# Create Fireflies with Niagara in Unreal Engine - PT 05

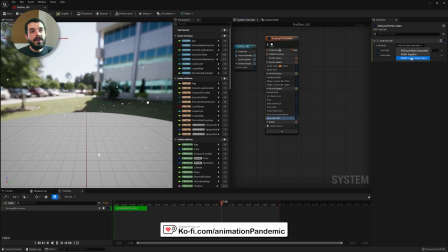In here under the scale mode, we are going to set RGBA linear color curve, and this gives you a ramp.
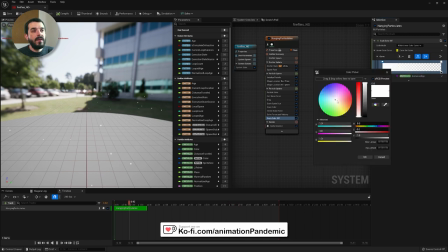If we click on one of the top swatch, we can then right click and choose color. And for now, just for the sake of demonstration, I'm going to give it a reddish color there. And you will see that the particles will start red and within the course of the lifetime, they will become white and transparent.
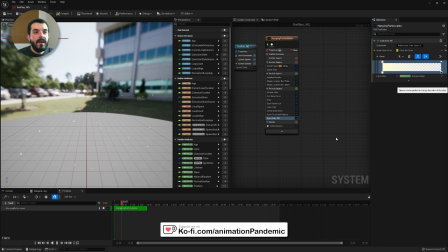So maybe I can pick a brighter yellowish color. And then towards the end of the life of these particles, they will become maybe a little bit more reddish. There you go. Let's go back under initialize particle and let's maybe reduce the sprite size to
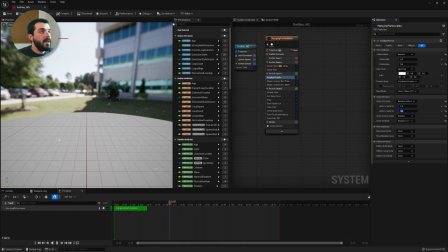1.5 to 3, min and max sprite size, that is. We save, close, and it seems to me they're still too big.
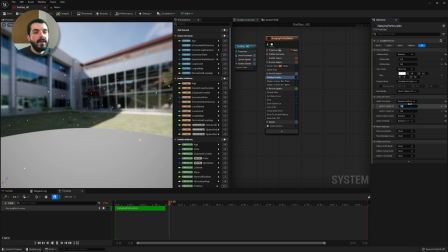So we are going to open up again the system, and under initialized particle, we are going to put a much smaller size.
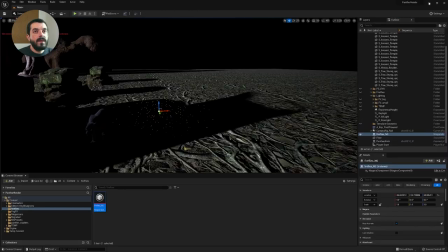So 0.5 and 1.5 respectively. That should give us a much smaller bunch of fireflies in there.
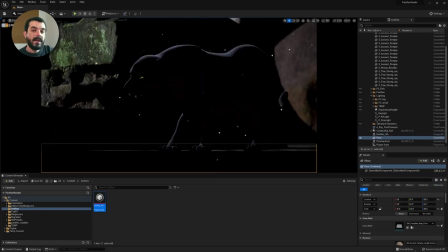Indeed, here they are. Let's have a look at them in the context of the camera.
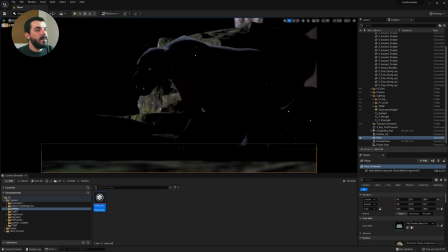They may be a little bit too many for the space they occupy, but the size seems to be all right.
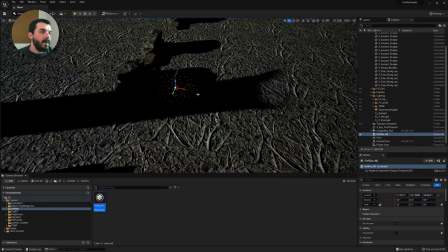So I'm going to go back into perspective and maybe I can place the volume right where the panther is going.
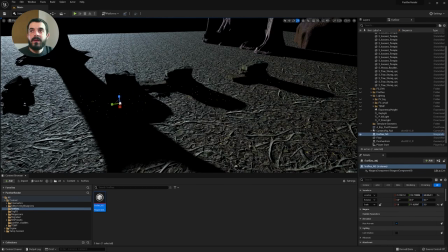I can scale it up real big on the Y so that you see it will extend along the walk path of the panther,
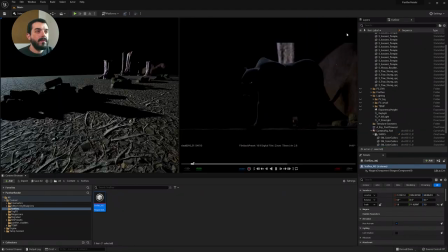and I can translate it so that it makes a continuous line. And now I can check again the animation from the camera point of view.
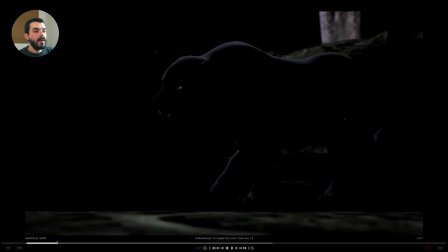By hitting F11 on your keyboard, you can have a look at the animation full screen. And now you see that at the beginning we don't see many fireflies, but then there is more and more. I think we can introduce a little bit more variation on the firefly size.
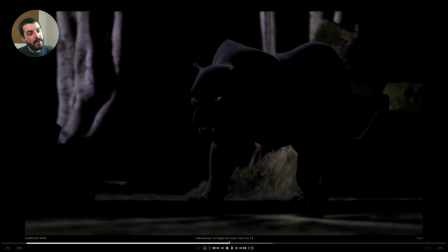And also I think we can maybe move them a little bit more away from the ground, because sometimes it feels like they fly into the ground and they look a little bit like ashes.
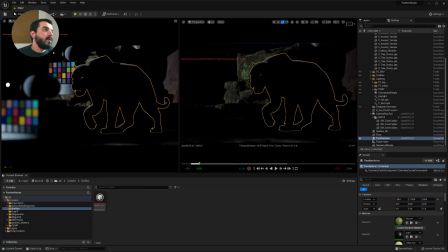So I'm going to hit F11 to go back from the full screen mode.
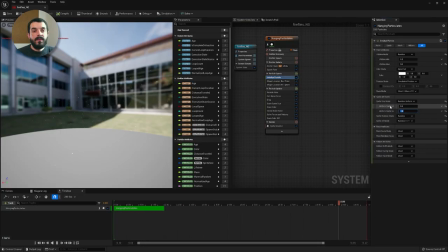And in the Niagara system under initialized particles, I'm going to set the sprite size minimum value to say 0.8, a little bit bigger, and the maximum value, I'm going to make it quite big, like 4. That should give me a little bit more variation in the fireflies.
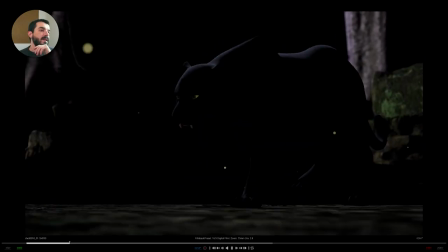And if I now play the animation, you see that some of them are significantly bigger than others.
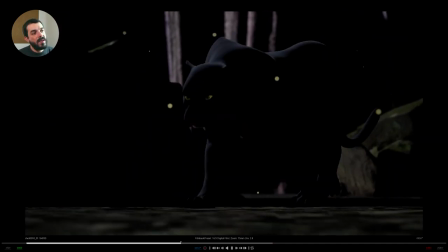I think maybe we don't want them to scale smaller as time goes by,
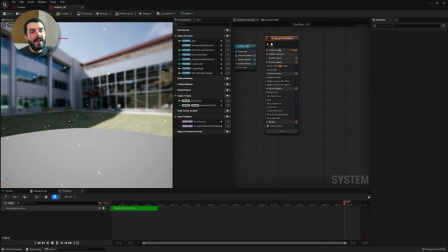because the scaling down doesn't quite look like fireflies switching the light off, so to speak. So if I go under scale sprite size in my emitter, you see that in here the particle scales down as it disappears. So maybe I can have it scale down a little bit smaller, but I don't want it to become that small.
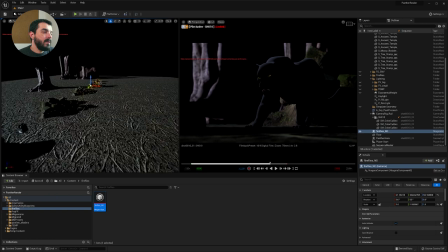Let's try again. And also, as I said, I want to lift up the volume and maybe scale it down vertically so that particles won't fly too close to the terrain. Because again, I don't want them to look like they are going down into the terrain.
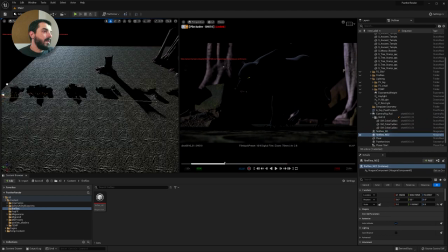I want them to stay a little bit higher in the air. Then I can grab the emitter and I can duplicate it to make another emitter at a later stage.
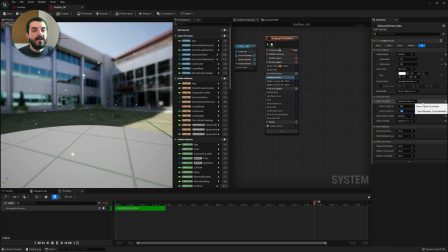And you know what? And maybe under initialized particles, I'm actually going to put a very high number for the max sprite size,
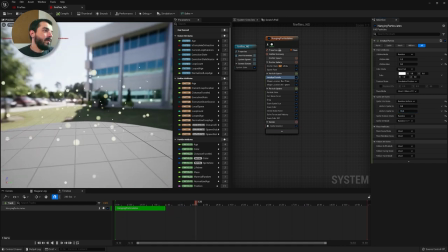just to see if I can simulate depth of field in a way.
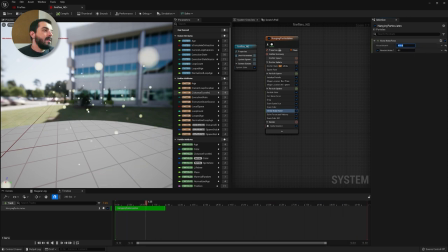And I'm also going to increase the vector noise force a little bit, just to make them a little bit more mobile. Removing the drag actually makes the particles a lot more active. So I'm going to try that, and then I'm going to check the result.
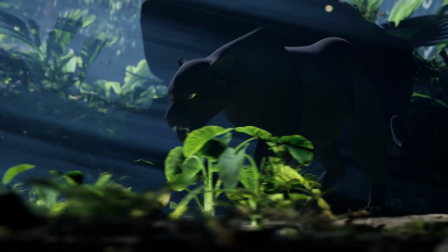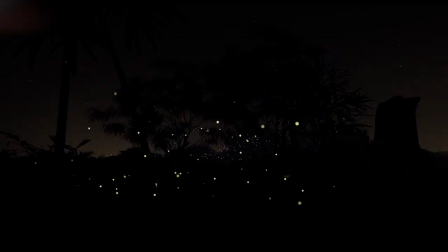Now that I do have fireflies in my scene, I feel like it would look a lot nicer if some other parts of the forest were a little bit more dynamic.
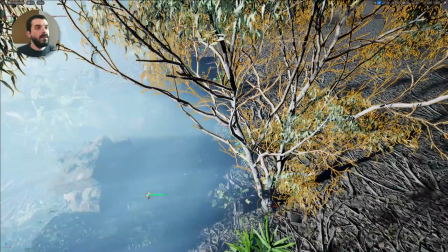So in the next video we are going to add trees with rustling leaves and falling leaves, and birds flying through the forest.
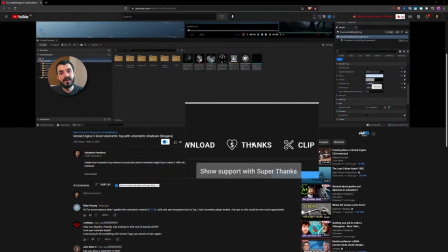Also, now the channel supports super thanks from YouTube, so you can support the channel via YouTube itself, should you want to. And that's it for today. I hope you have found this useful, and if that's the case, please consider sharing, liking, subscribing, and hitting the notification bell.
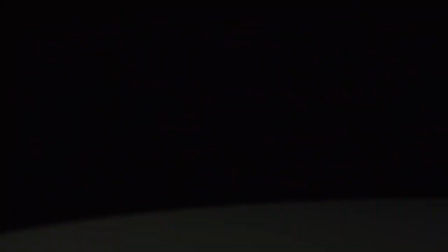Have fun!